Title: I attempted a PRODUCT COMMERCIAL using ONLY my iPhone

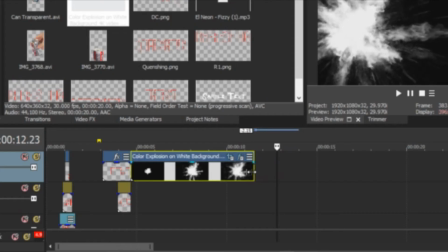And then I didn't actually speed ramp this clip. I instead Control left clicked on it and dragged it to how short and quick I wanted it to be. I then backtracked to the can opening sequence and thought that it needed to have more to it.
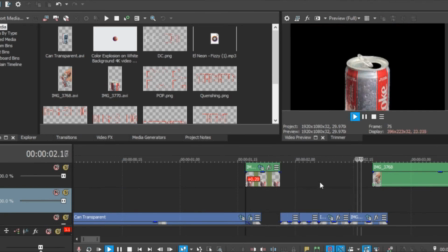So what I did is I inserted a new video track and I copied the original can opening sequence and pasted it on this new video track.
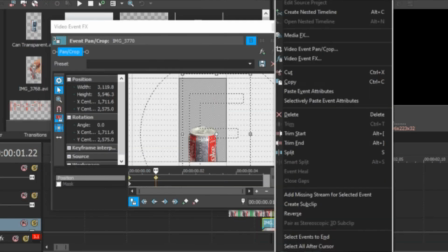I then slid it a little bit more to the left and scaled it down. What I wanted to do to this is just add a Keller overlaid vignette type can to the left and right side of this to fill up the screen.
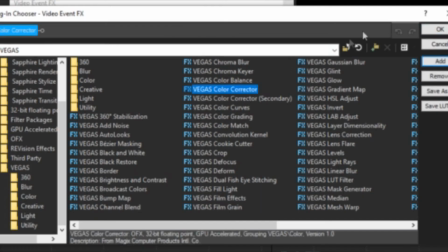I then went into the FX tab again and applied a Keller corrector. In the Keller corrector, I turned up the Quavo. Get it? Because offset Quavo. That was such a fucking cringy joke, but I turned up the offset.
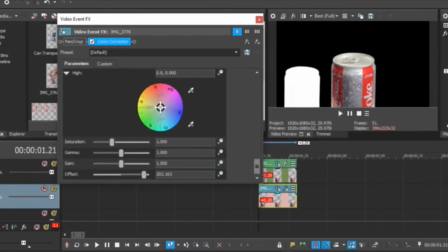Essentially just gave me a white overlay on the can and kind of added this really cool effect. As I said, I wanted to have a white can, but I also wanted to have kind of a gray vignetted can.
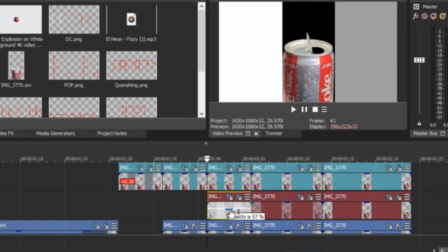Now my idea was pretty simple, just to do the same exact steps and then just turn down the opacity, which would allow for the can to be gray. But I had a brain fart with this, and this is not at all what you should do, and I'll show you exactly why later.
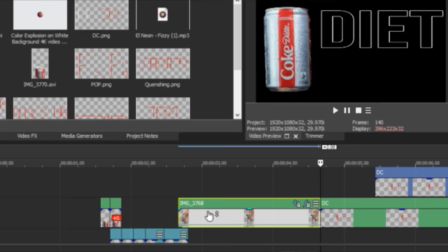From here, I then wanted to mirror the pouring scene, so I inserted a new video track and duplicated the clip.
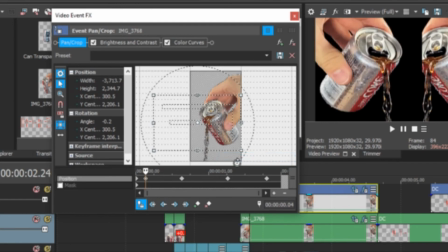I then simply just right-clicked on the pan and crop and clicked flip horizontal. This was actually already mirrored perfectly and worked out great.
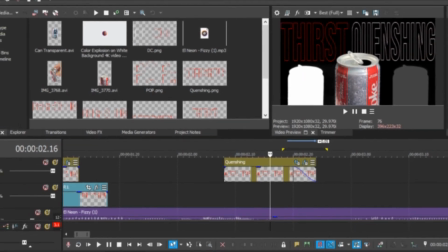The next thing I did is go through some clips and change up the text a bit. I added some glow in the effects tab to make it pop a bit.
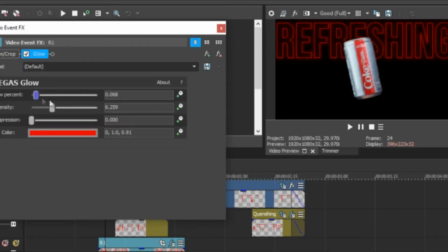As you can see here, it kind of makes the frame really have a lot more of a dynamic look to it rather than just being so dull.
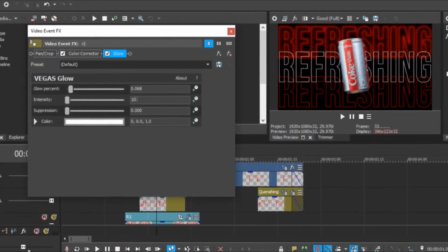I also applied this to every single other bit of text in the frame, and there was a couple times where I may have added just a little bit too much, but that's all right.
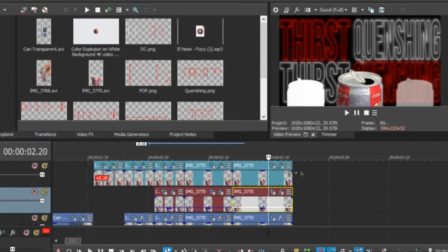Now here we are back with the problem I was talking about earlier with the opacity. My camera is died, so I am being forced to record like this. But with the opacity, I turned it down to about 25%, and because it was on a black background before, white with a low opacity is gonna appear dark gray. But when you bring something behind it, like a bright red glowing text, that text is gonna peek through the lowered opacity and it's not gonna look too good.
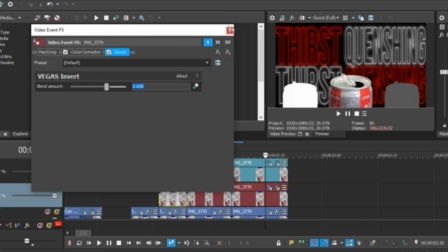So what I did here is I went into the effects tab and I applied an invert. This basically just allowed me to invert the color from white to black, and I found a good balance in the middle that made it gray.
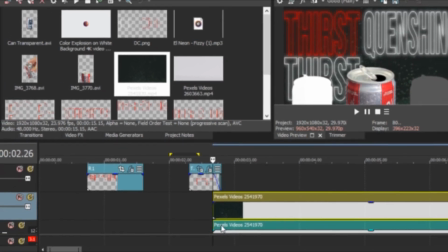I then went back onto Pexels.com and I found myself this really cool and dynamic bubbly background.
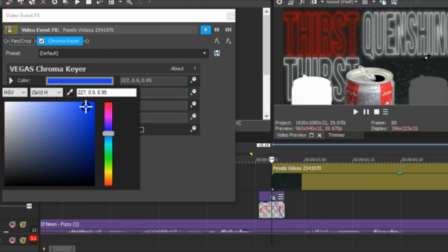I went back into the effects tab and added a chroma key to this, so basically all of the gray would turn into black and they would only see the bubbles that are left on screen.
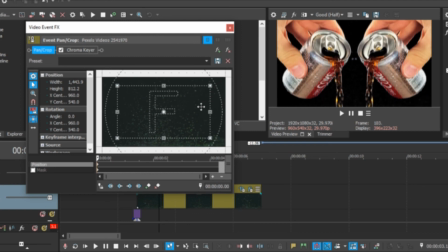I also repositioned it to a better location and made it so that it spread all across my timeline
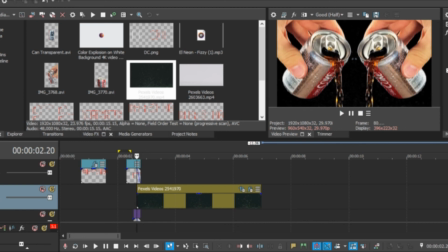and had a great background throughout the whole entire video that was dynamic and not too dull or boring. That was kind of the walkthrough guide of how I made a somewhat professional looking product video using the iPhone that I'm on right now. I really enjoyed doing this challenge and it was really fun to kind of take a more creative side onto things like this. I look forward to doing a lot more of these type of videos in the future and a lot more just videos in general. But if you guys did enjoy, be sure to like and subscribe because it does help me out a lot. And if you guys made it this far, then please definitely do like and subscribe. It only takes a couple seconds and it definitely helps me out more than you can imagine. So with that all being said, I will see you guys in the next video that I make. Peace out.